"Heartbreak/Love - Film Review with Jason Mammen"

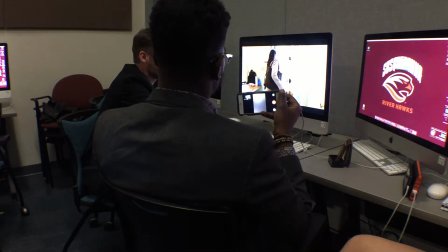Like, I don't catch that with the dissolve, like, it's bright with the light, it flares up, the door closes, like, I didn't notice that it was you from the first movie, right? Yeah. So you need to go back and showcase that, where it's like, I see you clearly walking out and slamming, and then it comes back to you being just like, again, like, this is, like,
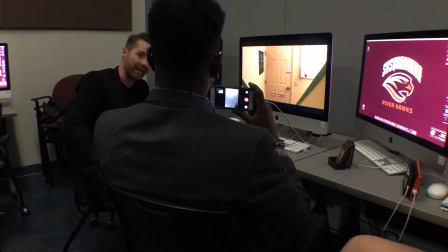repeating itself, right? I might also do like something with the shot itself, as far as like, you know, the easiest thing is like make it black and white, but like something so that it looks dated, that it's a flashback.
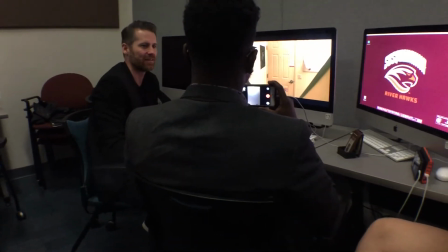Okay. Visual cue that it's a flashback scene and not just like, oh, we just cut to another girl in a room somewhere, you know?
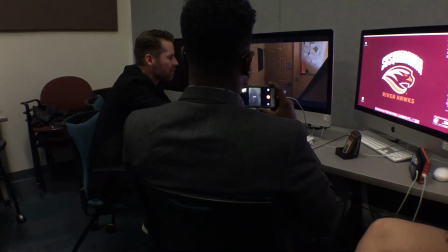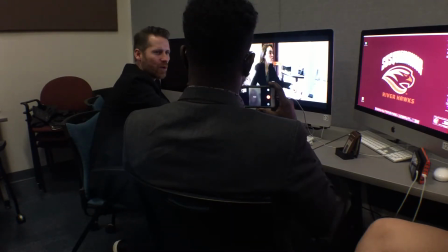Fade up, there's no like note really hitting to just come up out of black like this, and it's a bright shot, so mm-hmm. I would just use a fade up, especially with this music, and it's like she's supposed to be down and it's somber and it's whatever, like those like pace fades mm-hmm. will bring you into that.
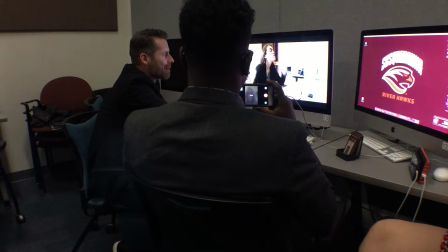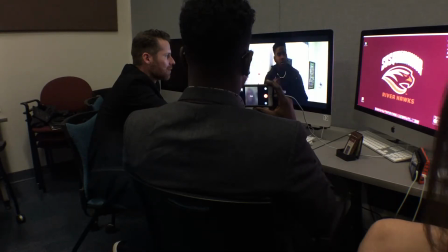So again, like this is more like when you guys film stuff, to think about your scenes and when you block them,
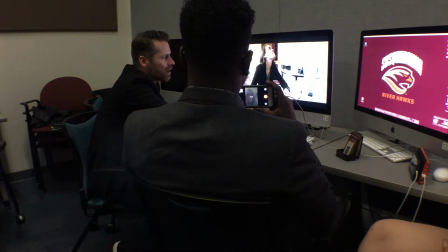like her body positioning here, like that she's like profiled, you know, quartering towards us slightly,
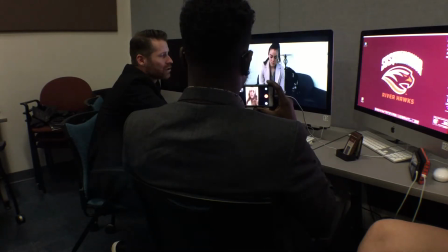and she looks down and then she's like straight on us looking down. It's a little bit of like a weird jump, especially because she's like in black and then she's in white, and it's sort of just like, it just throws you a little bit. It's not super agreeable to the eye.
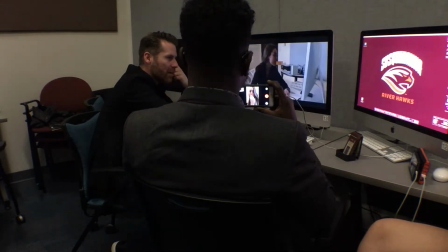So that's stuff where it's like you want to like block that out ahead of time to know like, okay, our scene, how does this scene end and how does the next scene open?
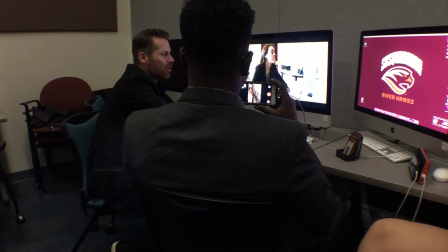Because you'll start to see this stuff like in films and TV shows and whatever, where she'll look down in this outfit, right? And she looks down and you fade to black, and then when it comes up, she's positioned the same way and looking up and then turning to him, right?
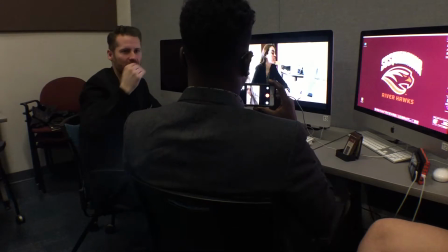So you're like natural transition of like moments of her going in and out seamlessly, mm-hmm. right? So you do stuff like that. Or you can do something where it's like, what's in this scene? Her water bottle, right? So she has a water bottle here, and you move into the water bottle, and then you come out of her water bottle here.
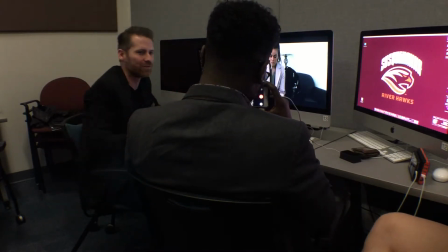So you're like, linkage, right? Like, so you wanna do stuff like that. And you just don't wanna get caught in something like this, where it's like, she just sort of feels like she jumped and changed his shirt.
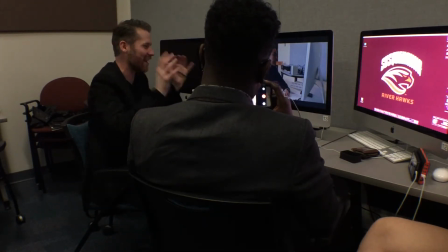You know what I mean? Like it's like it's all kind of flashing and happening in a quick moment.
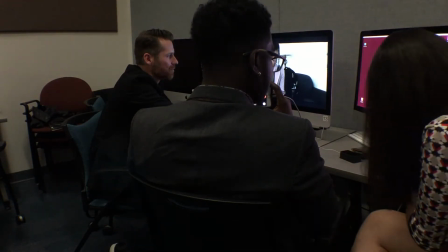Yeah.
Where are you going? We didn't hear you, Sammy. I think we need a few days apart.
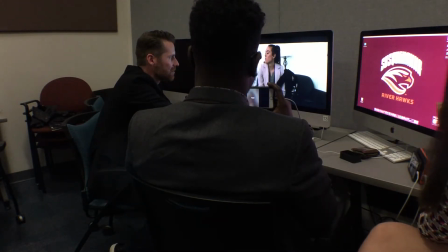I don't think that. I think we need to have anything. And by we, you mean?
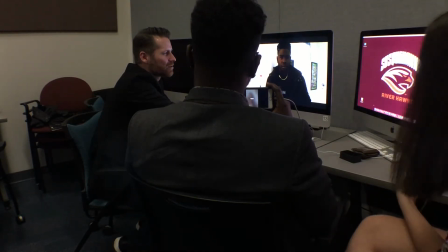So I know this is probably the same thing.
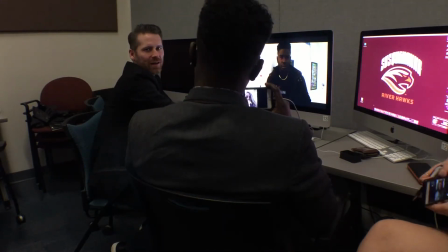I can see it's bright out, mm-hmm. and I don't know what kind of lighting you guys have access to, mm-hmm. but lighting is really huge, you know, like it's real hard to see your face, yeah.
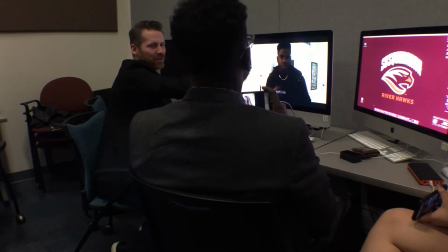Because it's like the camera wants to pick up all these bright lights, and so it's gonna like blow out if you bring you up, right?
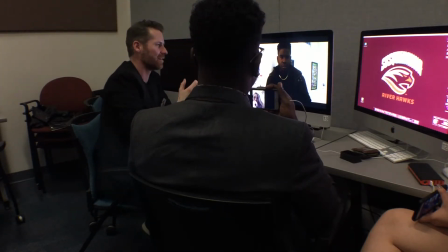Like skin tones are huge when you're filming anything, right? Because it's like, you know, me and you are a nightmare for people if we're sitting together,
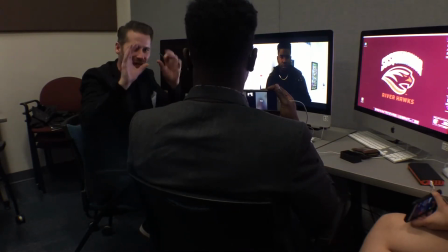because I'm really light and you're dark, yeah. and so then the camera's like, like, what do I look at?
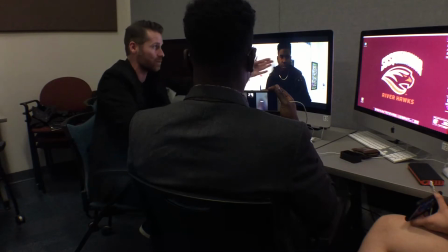Like, what do I, if it brings you up to see the details in your skin and your face and your reactions, which is important here, what you're doing, I'm going to look like angelic.
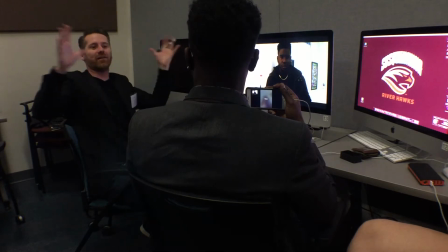Like, it's going to be like white, overload, blaring, right? And if they bring it down for me so that I'm in detail, you're just going to look like, you know, get lost in the coke.
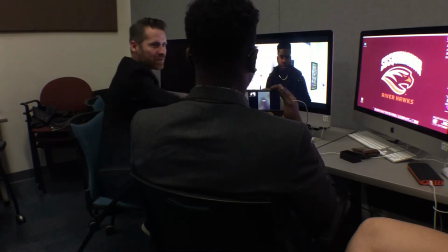It's all going to look like one just blob, right? So any lighting you guys can do, I mean, literally stand here with your iPhones and put your lights on. You know what I mean? Have like, yeah. have grips, have PAs, like have people there, like over just shooting your face with light so that you can bring up, right?
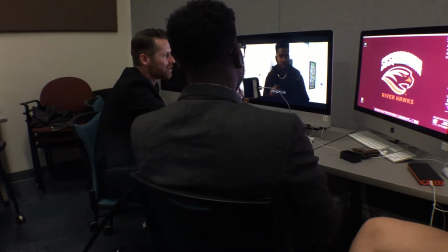Like we want to see your, yeah, like we want to see your emotion here, right? Like, and we're kind of losing it, you know? And I think this is also why you might be having some focus issues in some of these shots, because like this shot's pretty dark. So it's hard for the camera to like lock in on her and like focus, you know what I mean? So you want to try and light stuff as best you can.
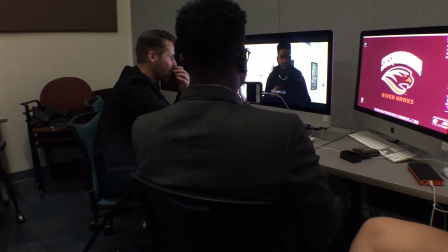And keep in mind how light works. I mean, again, if Craig's still around, ask him. But I know the basis of it from when I'm on set. You have light coming from a couple different sources in this shot, right? You have a lamp that appears to be on. Mm-hmm. You have a window. Mm-hmm.
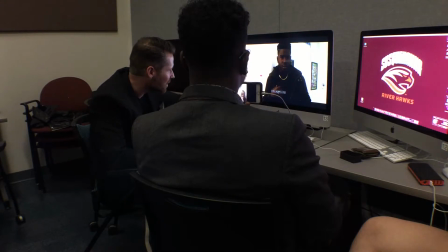And to be honest, I'm not quite sure where the light is coming from. That door has a window. Is this a door? Yeah, okay. And it has a window in it. Right, so I didn't realize that. So you have three different, you know, lighting sources here. So you have to keep in mind, like, if you're going to light you, and I just blast the shot right here on this side of your face to lighten you up,
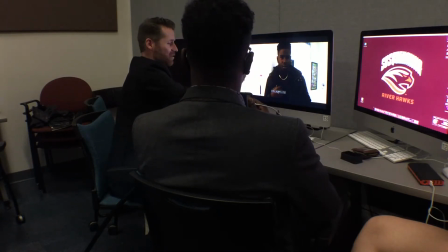that might not look realistic because we see that the light source is here, right? So the light should be coming from that side. These are things just to keep in mind. You know what I mean? Like, now we could be like, oh, there's windows, so maybe there's a window here and it's coming in,
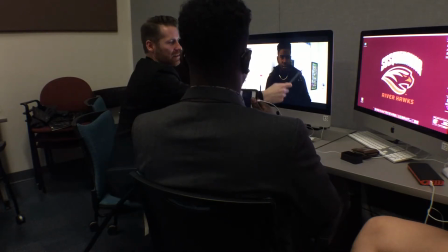but then that light should look this kind of lighting, not this kind of lighting, right?
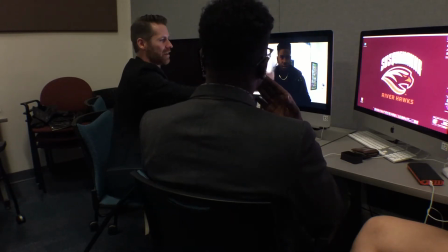Yeah. Like, don't have an orange glow on the side of his face here. Have a little bluer glow, right? Because then that's saying, oh, there's another window here. So he's being lit up. Mm-hmm.
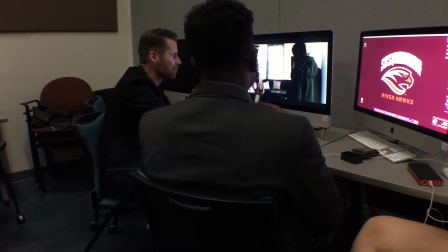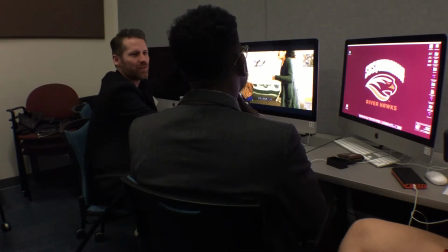See this? Like, this is what I would do, maybe it was on that door shot, and I couldn't tell. But like, this clearly, to me, resonates. Flashback, video's affected, so like, maybe this is what you do on that door shot. Like, it should all be the same. I'm pretty sure it was on the door, I think. I just don't think it was as strong. Yeah. People strong.
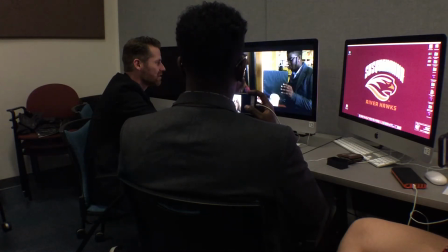Okay, so yeah, because you want to keep that consistency, that it's all, you know, that makes sense.
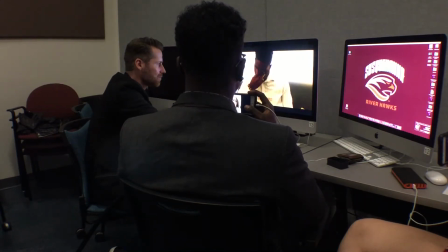This to this, clear. Sorry. Don't do it again.
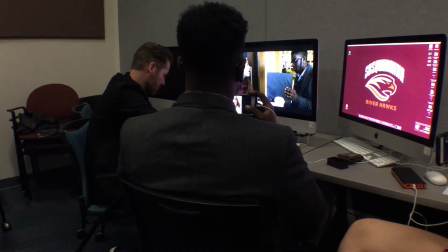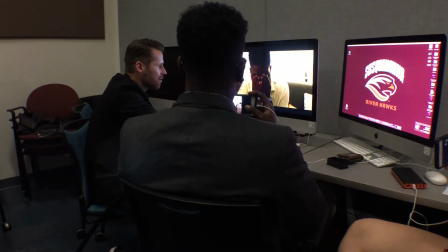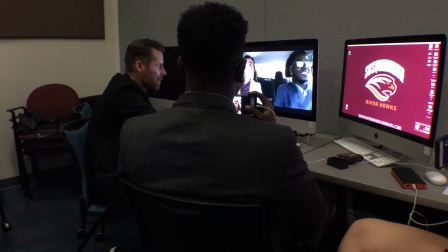Great shot, that's a great shot. This shot here, we come back to it right after this?
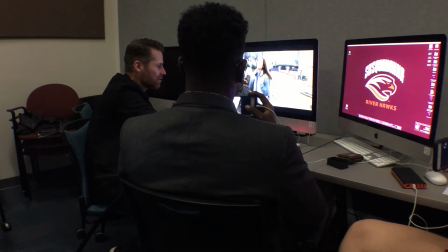Yeah. Oh no, she was the other way. I would hold on this shot longer because it's really effective. I mean, it's like super powerful. And I would let her look away.
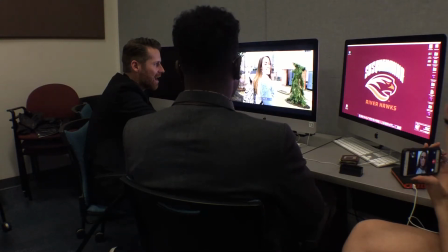You know what I mean? Like, she's got this like gaze. The shot actually continues where she turns around and does the turn the other way, which is what we cut back to. Right. We cut to her turning left, right? Yeah. So I would let it go a little bit more here.
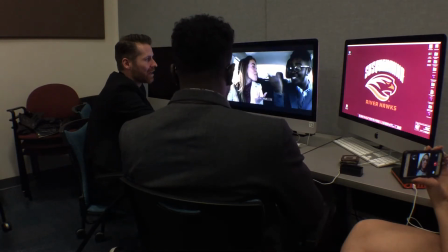Okay. So that we, like, as we cut off of it, it's like, even if it's just like,
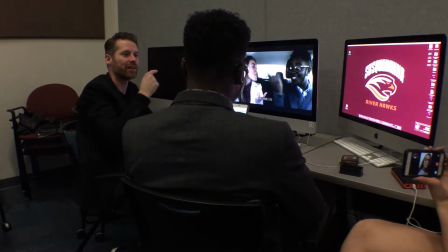just start to see her head turn, it sets up when you come back and now she's turning left.
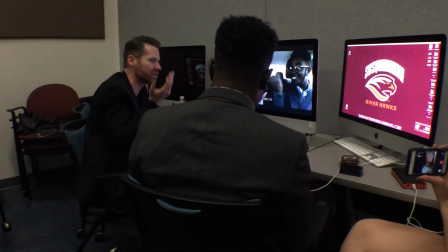Okay. You know what I mean? Like, I don't know, do you want to go out on like the back of her head? Like, don't turn so you see the back of her head. But like, just let her start to like look away.
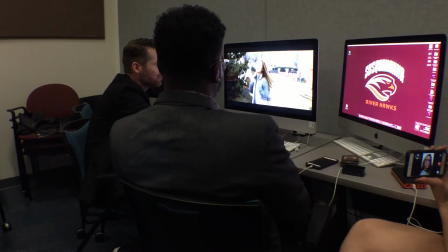Mm-hmm. And I might give her more screen time on the last one too. Like, if the shot holds, like if it doesn't get screwed up in any way, I would let her take
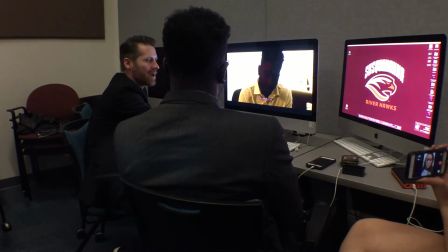like one more step back and sort of like nod and then come to you exactly where you are.